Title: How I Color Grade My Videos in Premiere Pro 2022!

For me, it's gonna be Premiere. Your NLE of choice might be Final Cut or DaVinci Resolve, maybe even Sony Vegas, but for me, it will be Premiere. And basically all the things are gonna be close enough to where it just might be a little bit different in terms of tabs and menus in your respective program.
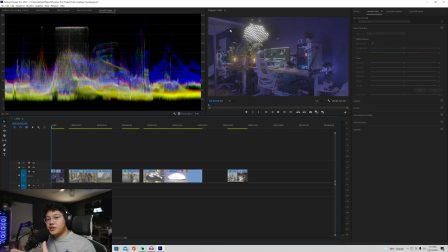[4:24]
But for Premiere, it's gonna be pretty simple and we'll get right into it. All right, so now we're in Premiere and this is how my windows and tabs are laid out. And it might be different for you guys, especially if you're starting off first. If you are basically brand new to Premiere, you might have every single tab open.
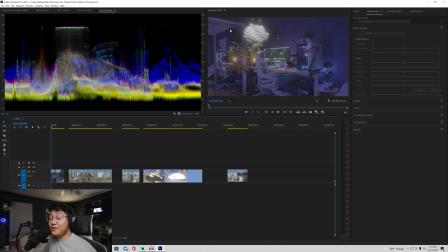[4:40]
So I suggest taking like 5 minutes to open and close whatever you need. I would go into Canon or Sony and get your respective LUTs.
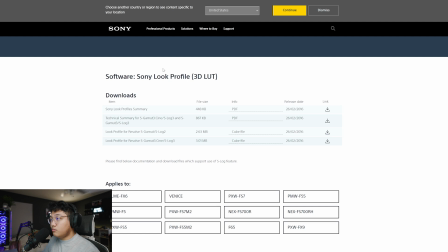[4:48]
For me, it would be this website right here from Sony. I'll have it linked down below.
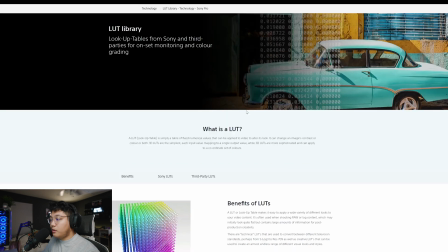[4:53]
It'll basically brought up to this page where it's just your LUT library. and you would go down here and download your Sony look profiles,
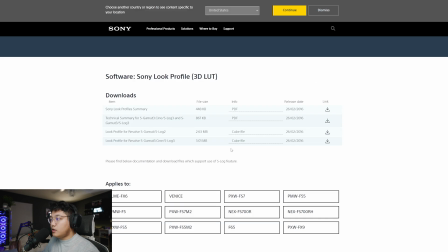[5:00]
and you'll be sent over here, and you just download the cube files right here.
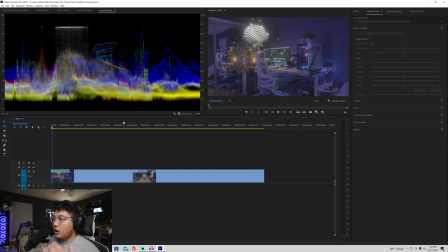[5:04]
All right, so getting back into Premiere, I have these two examples from my recent YouTube videos, and what I like about this is that it's already super flat, and that's due because of S-Log3.
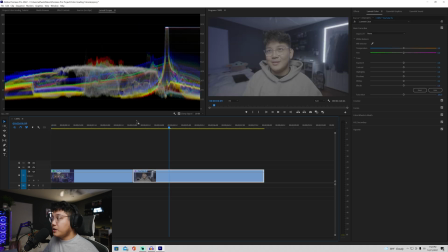[5:16]
What you get from using that picture profile is a very flat picture profile, and basically you got to find a way to color this.
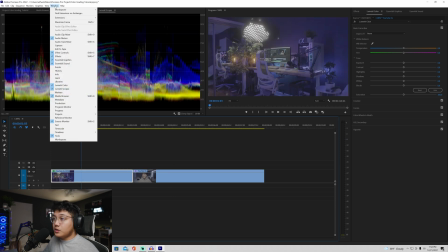[5:22]
What you can do is open up your windows up top over here and find the metric color,
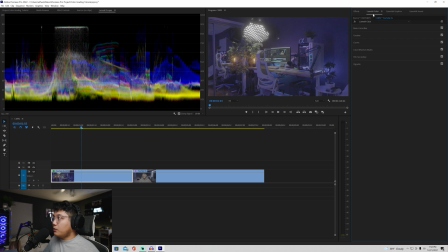[5:28]
and you would open up the metric color on the side wherever it's at, open basic correction,
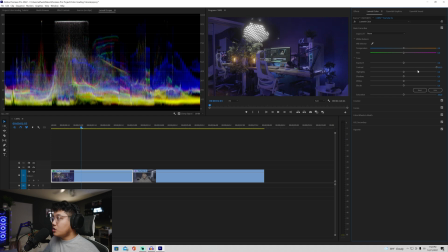[5:33]
and basically just fiddle with the settings to add more contrast if you would like, add shadows, highlights, whatever. But if you got that conversion LUT that I recommended earlier from the Sony's website, you can just go over here, input the LUT.
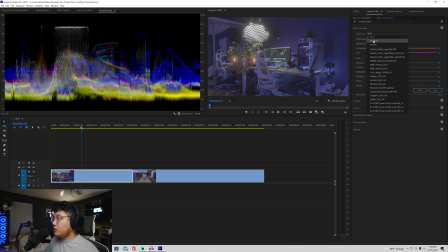[5:46]
If you haven't input into Premiere yet, what you would do is hit browse and find that file.
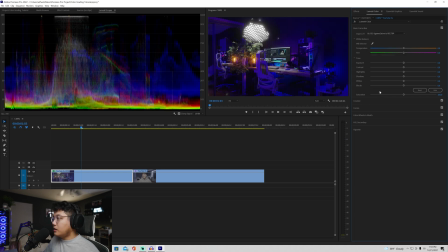[5:51]
But I already have it installed, so I just click this button right here and boom, all my colors are there. It's very contrasty, and I can honestly leave it at that, and that's how I would probably roll. If it's a YouTube video, that's usually what I do. It's super, super simple and quick.
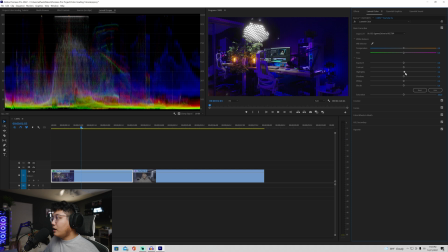[6:06]
And what I would actually do if it's a little underexposed would just add a little bit of highlights like that, and boom, you get a little more highlights, more glow. And then if you can make it moodier, add a little bit of shadows, and there we go. Add some contrast, more contrast into the picture.
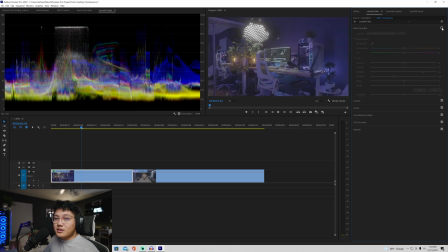[6:22]
Again, we're going from this to that.
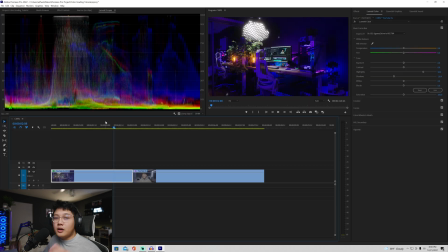[6:28]
I mean, if I full screen this, boom, that's a big difference. All right, so for the next clip is just this talking head portion from my YouTube video.
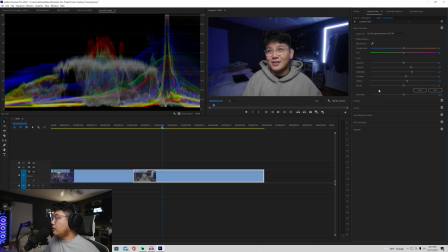[6:36]
And then I'm gonna, again, input that LUT. Boom, it's gonna be looking like this, it's pretty good. But I personally don't like how the blues are over here a little bit, it just doesn't match with the vibe.
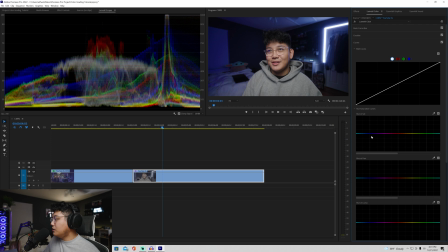[6:47]
So what I do is just go to curves over here, it's like the third layer down, and then you would go to U versus U. And since I know it's a blue, I would just go over here to the blue color line, click it at the end of the purple, and then right over here at the teal, and then put one in the middle, and then I would play around, and there we go.
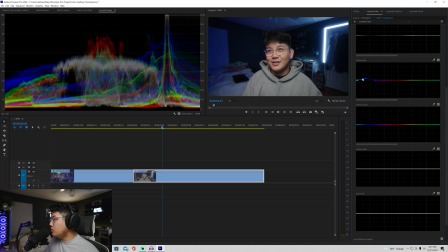[7:07]
Now you can see over here in the Lumetri scopes, it's actually moving, and that's where you're actually contorting the color. So if I wanted to, I can turn it like crazy green or pink, but I think for that video, I made it teal like that, and then boom, it looks pretty cool.
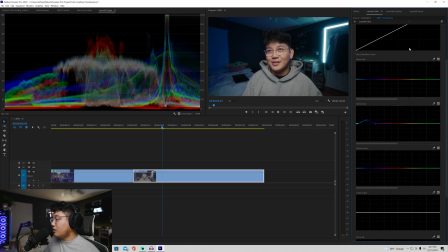[7:24]
It's like orange and teal, which it's a natural complementary two colors, so it works out really well, and that's how I made that video pop. Now just to get rid of some of these like blue hints over here, what I would actually do is go to U and Sat and put it between the two blues, and then like just decrease the saturation ever so slightly.
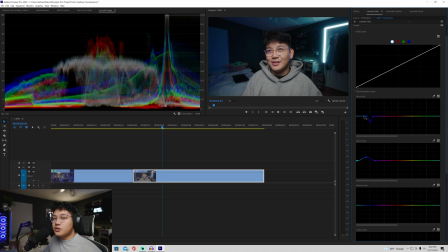[7:44]
It doesn't have to be too much, because if you do, it actually affects the teal. But you don't want to do this too much, because you might have some artifacting in the video. So I just do it just a little bit, and it actually helps out. Because if I didn't do that, say I do, let's go back to normal. That's how it looks. Put that together, and then boom, orange and teal. It looks pretty sick in my opinion. So yeah, so that's the YouTube example. It's very, very simple. Again, it's the conversion LUT really doing a lot of the work. Again, it's for free. You can get on their website. I'll have it linked down below. It's super easy. Just to use. So let's go to this next example, which is now an outdoor example.